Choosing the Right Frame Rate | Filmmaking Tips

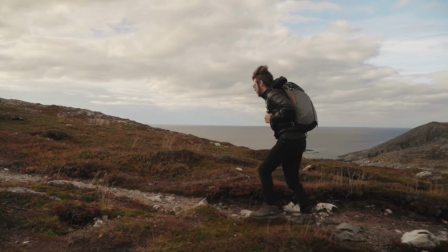[4:25]
60 frames per second is sort of the golden child of frame rates when you see it online.
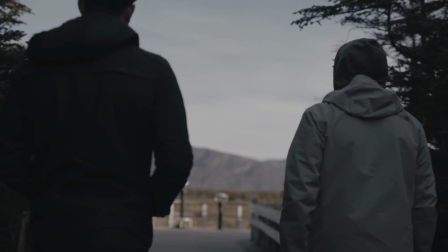[4:30]
A lot of creators shoot at 60 frames per second because it's that nice middle ground. You're still getting a pretty decent resolution, and when you down it to 24 frames,
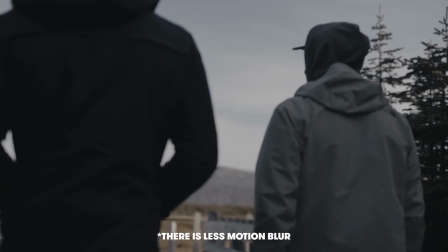[4:38]
it doesn't look as choppy because your shutter speed is only at 120 as opposed to 240. See, there is like a difference in like that choppy look. And a couple other pros is 60 frames also isn't like super duper slow. So you're able to get moments, but they don't last like crazy long.
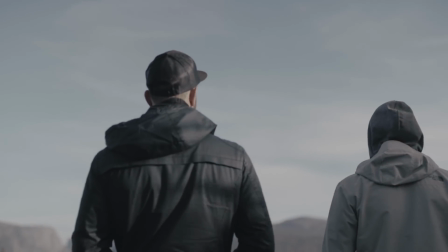[4:58]
sort of stuff that I would capture 60 frames for is like nice, beautiful, happy stuff.
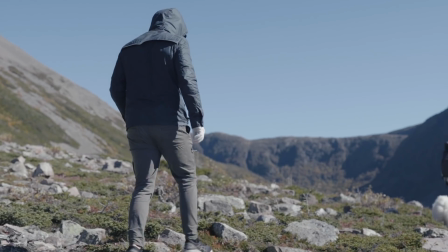[5:03]
If I'm filming anything like out in nature, or if I have to do, let's say, like a handheld movement, but I want it to look super smooth, I'll put that down in 60 frames and shoot that.
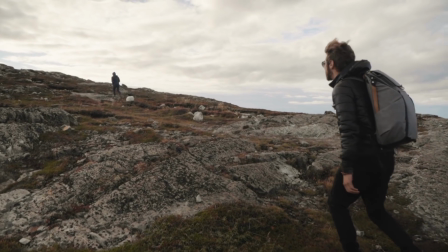[5:11]
Or let's say if I'm on a gimbal, gimbals slowed down, it just adds an additional bit of stability.
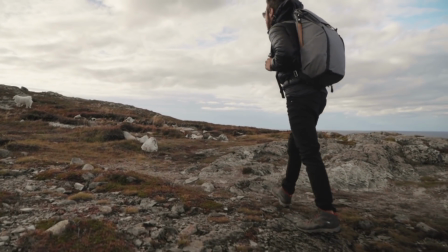[5:17]
So this can really come into your favor when it comes to like stabilizing footage. But the big thing too is this can look overused and be overused. And this is parallel to like 120 frames as well.
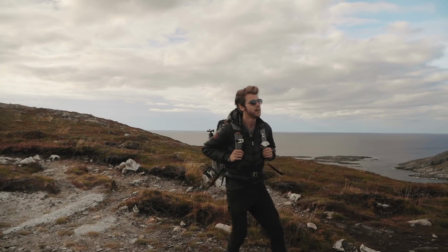[5:28]
If you are using this frame rate and convert it down to 24 frames, it's gonna look sharp, it's gonna look like shuddery and jittery. And if you're having a moment that maybe is an action-packed, it's going to give, let's say, a slow moment a fast speed. And I actually think that this jittery, shuddery look almost looks not that professional, especially if you're not going for it. It works well with action, but outside of that, it feels just kind of strange and out of place. So if you don't need to have your shutter cranked up to that level, change your frame rate and transition over to the golden frame rate, which is 24 frames per second.
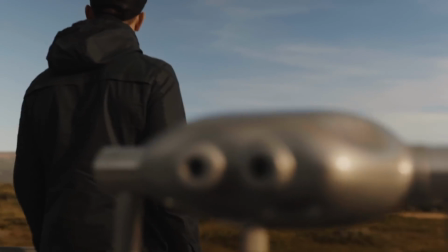[6:03]
24 frames per second is sort of like the most traditional frame rate that's used for cinema. The middle ground is like 30 frames per second. That's what you see in like old DV cams, and just like a weird, I don't like the look of it at all. But the golden child for me is 24 frames.
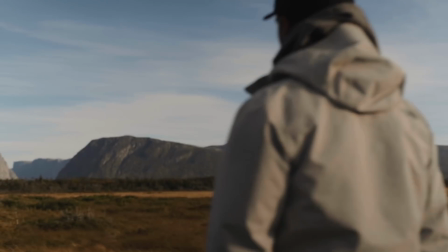[6:20]
And the reason why I like it so much, and the reason why I've been using it more and more on projects, is because it has a very real and organic flavor.
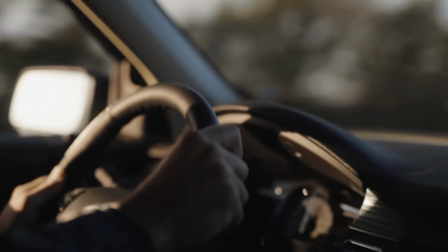[6:27]
As opposed to like when you have to crank your shutter up for something like 60 frames per second, at 24 frames, it's gonna feel like real life.
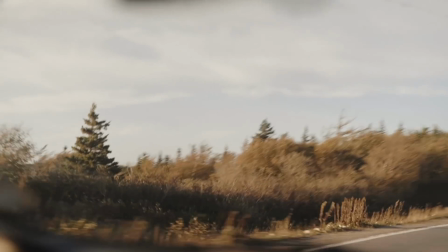[6:34]
Our eyes don't get that like crazy gritty look. Your audience is gonna feel like they're in the moment a lot more.
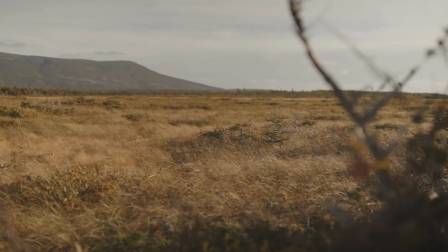[6:40]
Now, if we were to slow down 24 frames,
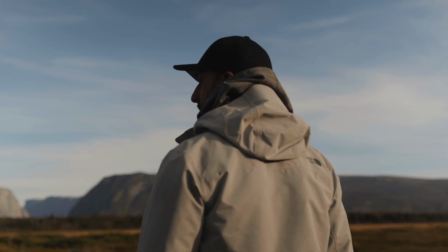[6:43]
what happens is you get like this really sort of dated slow-mo effect.
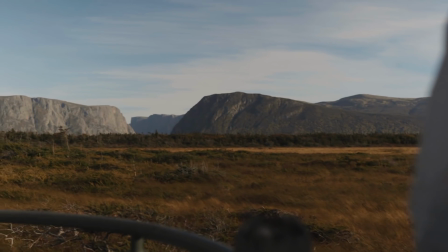[6:49]
I don't recommend it. I mean, it works for certain projects. Like I know like Slumdog Millionaire did this, and it's a really neat thing. And I'll put this out to you guys if you're able to use this effect to your advantage.
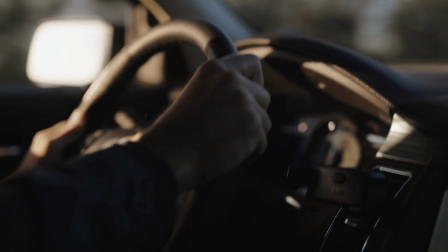[6:59]
I have yet to have found a project where this really works, although I'm still holding it in my back pocket, sort of like what Danny Boyle did in Slumdog. It looked really cool, and the movie won for best cinematography, so he has something right there. It's very limited and definitely is less effective as the other frame rates, but again, if you guys can do something cool with this, link that in the comments. I would absolutely love to see an effective way of using this sort of shutter speed slow down. Personally, as an artist, I actually embrace limitation more than avoid it. I like having a sort of creative box. I like having a canvas to work off of. When things are infinite, it's really difficult for me to focus because my brain is bouncing around. So when I limit myself to a specific frame rate, let's say it's 24 frames per second, I know that all of my coverage has to fill that flavor. I know I can't do super slow-mo stuff. I know that my shots should last longer than 5 seconds. There are certain limitations that actually enhance my creativity, and I start thinking of different shot choices. So diversify what you have available. If you shoot primarily at 60 frames per second, try doing 120. If you're shooting only slow-mo stuff, try doing 24. Maybe be crazy and try 30 frames and slow it down like 80%. The biggest thing that I want to recommend to all of you filmmakers out there is the fact that there is a diverse range of frame rates, and you should never live in just one because A, everybody else is doing it, and B, out of a sense of simplicity.